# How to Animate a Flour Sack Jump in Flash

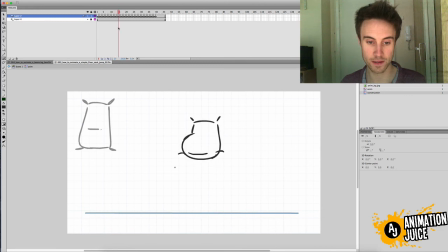And again, you can see that when his our right leg has sort of reached its, it doesn't really move much here, so it's not really moving at all.
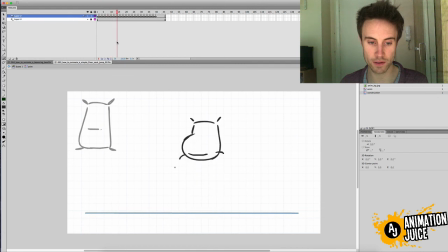The other leg is still doing quite a bit of movement. There, bang, bang, bang, bang, and it's still moving. And then lead with his left leg, bang. And then the arms again.
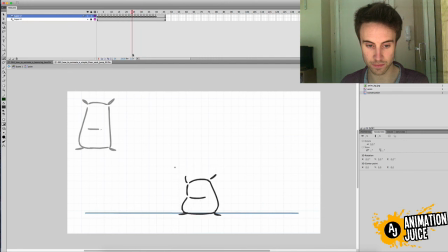Are all following through, but they're just reaching. They're just a few frames staggered away from each other.
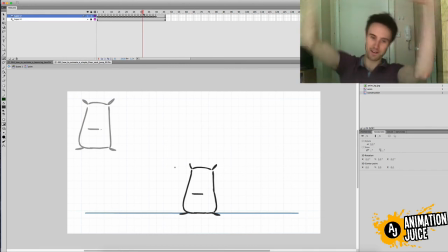Just so they don't look like he's doing some kind of Mexican wave, both arms doing exactly the same thing. just stagger them, Just it's more natural. I don't know what the heck that was. it's just more natural,
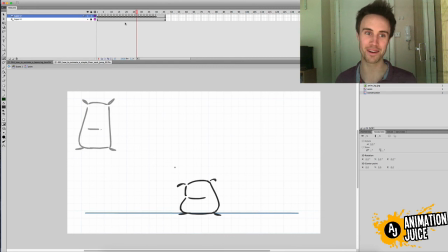and it's going to create a lot of appeal and a lot of appeal, and it'll just feel really nice and natural.
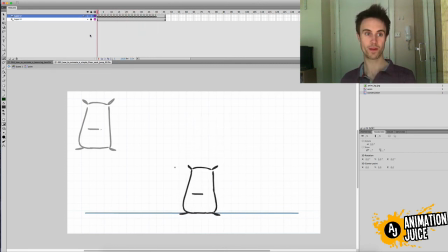And yeah, so we're going to be sticking with the flour sack for the next few weeks now, because it really is,
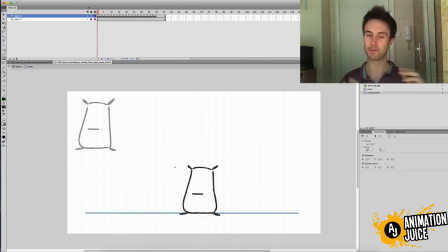whilst the bouncing ball and the bouncing box are great to learn about the basic animation principles, which will pervade all of your work from now until forever, on complex characters, the flour sack is really the basic
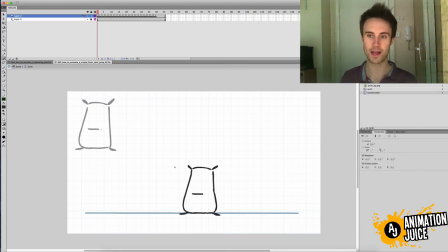tool to start learning about performance and really getting weight and gesture and expression and character expression through a really simple form. But you can get massive amounts of personality in the flour sack.
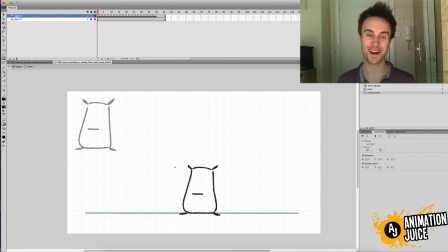So it's going to be really fun. So I hope you've enjoyed this tutorial on flour sack, the introduction to flour sacks. Like I say, we're going to be sticking with it for the next few weeks. Start looking at basic performances, and yeah, that's it. So I hope you've enjoyed the video. If you did like the video, make sure to let me know by leaving a like and a comment, and make sure to subscribe to stay up to date with all the latest videos as they come out. That's it for Move It Monday this week. Until next week, have a great week, and I'll see you later.